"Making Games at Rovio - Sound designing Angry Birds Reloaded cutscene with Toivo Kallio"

Hi there, Toivo from the Rovio audio crew here. I'd like to say a few words about how I created the sound design in a cutscene for Angry Birds Reloaded, namely a Christmas 2021 episode called Pie Hard.
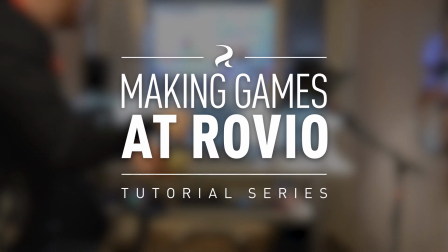Let's have a look what the scene actually holds.
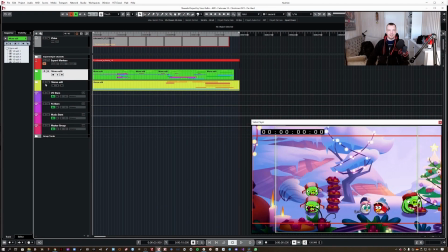0:29 Here we have opened the sound design project of the cutscene. My sound editing software of choice is Steinberg Nuendo,
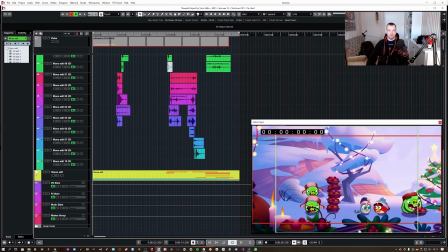0:39 which shows you the audio tracks like this.
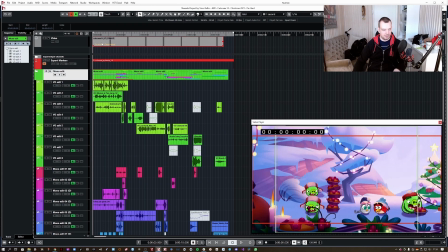0:45 First, let me quickly play back the whole and full mix for you.
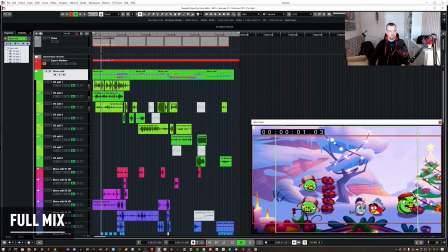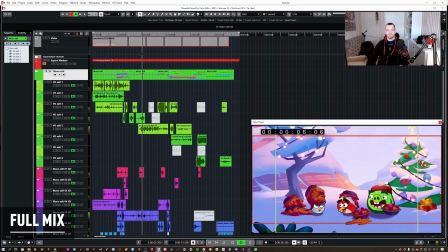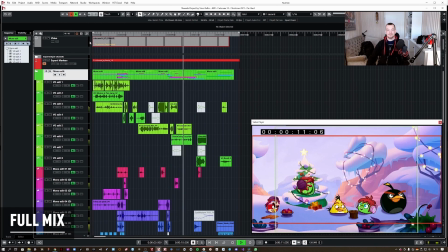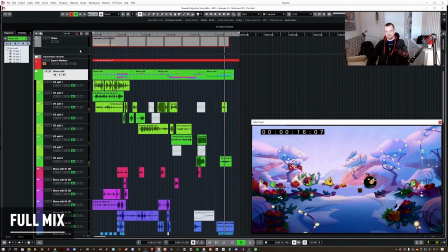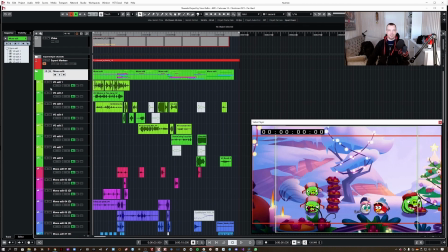1:11 Right, lots of crazy stuff going on here as usual in the Angry Birds universe.
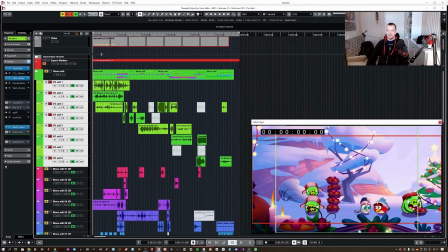1:19 The style I'm aiming for in these cutscenes is very like a mixture of classic Looney Tunes spirit. Quite a few melodic and specifically comic sound designs and effects are in there,
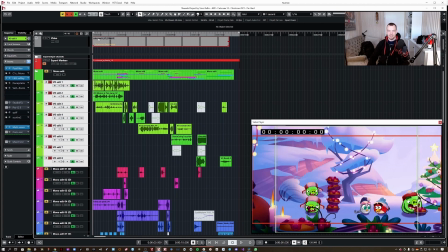1:39 but also the semi-realistic, the Simpsons kind of style of sound design is the leading element here. Let's go through the different categories and elements of sounds quickly.
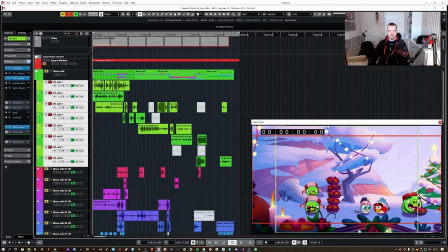1:54 The green stuff here represents all the character vocals, such as these.
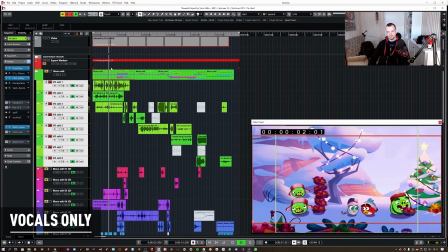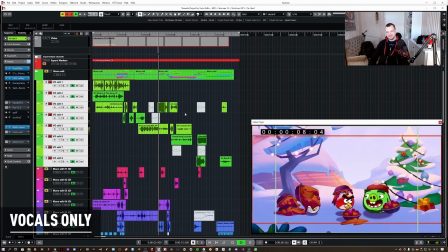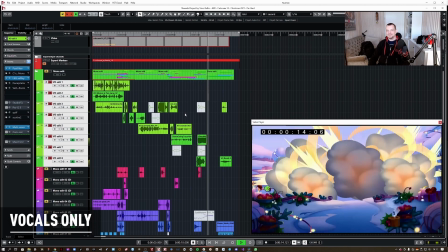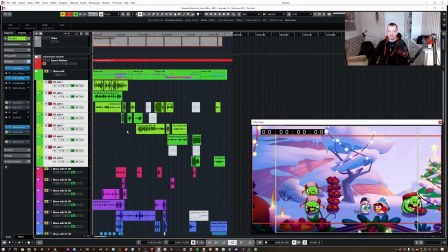2:18 it's not it's not a nice thing to explode so then
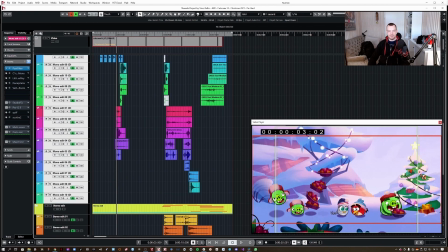2:23 there's a ton of sound effects stuff accompanying the vocals
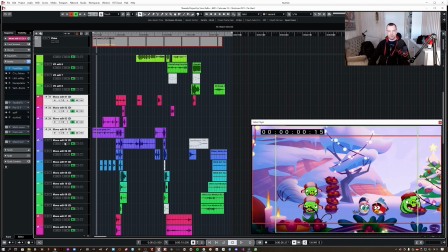2:28 namely foley which is custom performed
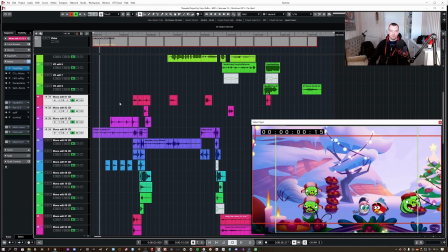2:33 like little character movement details such as these.
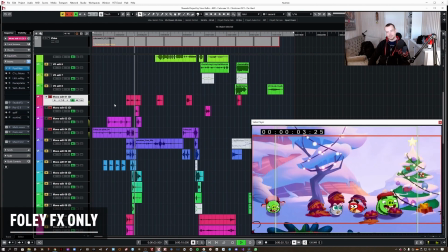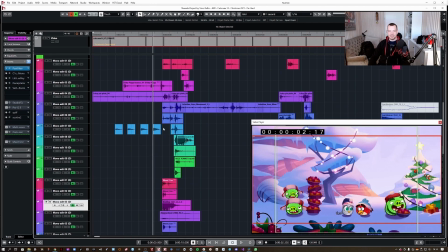2:44 Of course in this particular scene it was really important to nail
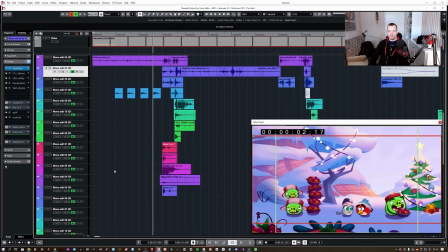2:49 the nastiness of the pies hitting the characters so I spent quite a lot of time in creating the wetness and the nasty layers for the pie hitting such as this.
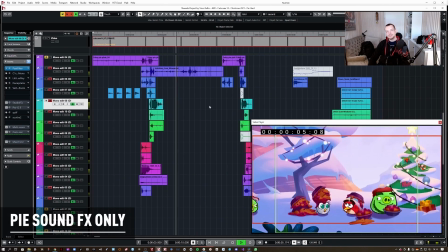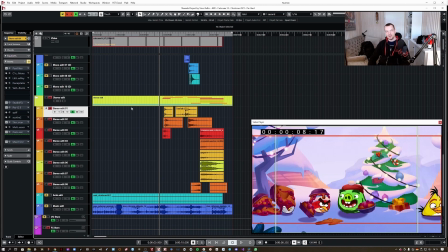3:08 And then there are these wide and huge stereo sounds which are meant to emphasize and make
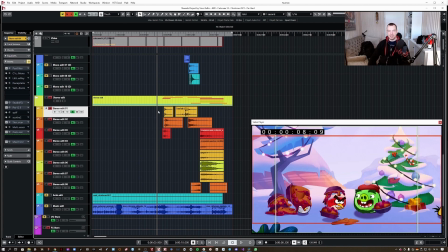3:16 the most important action moments here bigger and larger than life basically with sounds like these.
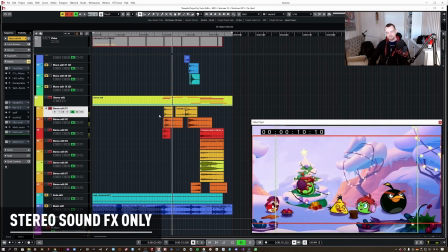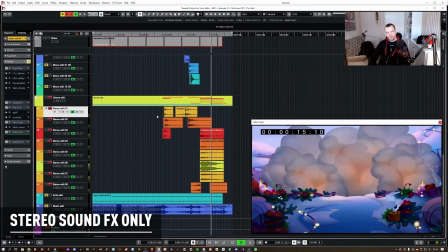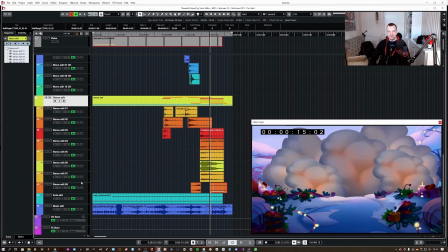3:35 I even paid a little homage to the first Die Hard movie with these wonky sleigh bells.
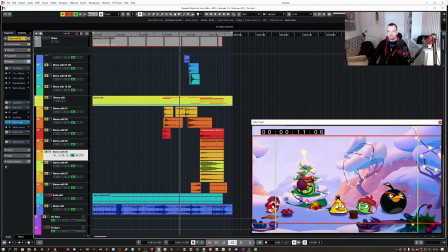3:45 So yeah, then at the bottom are the ambience track.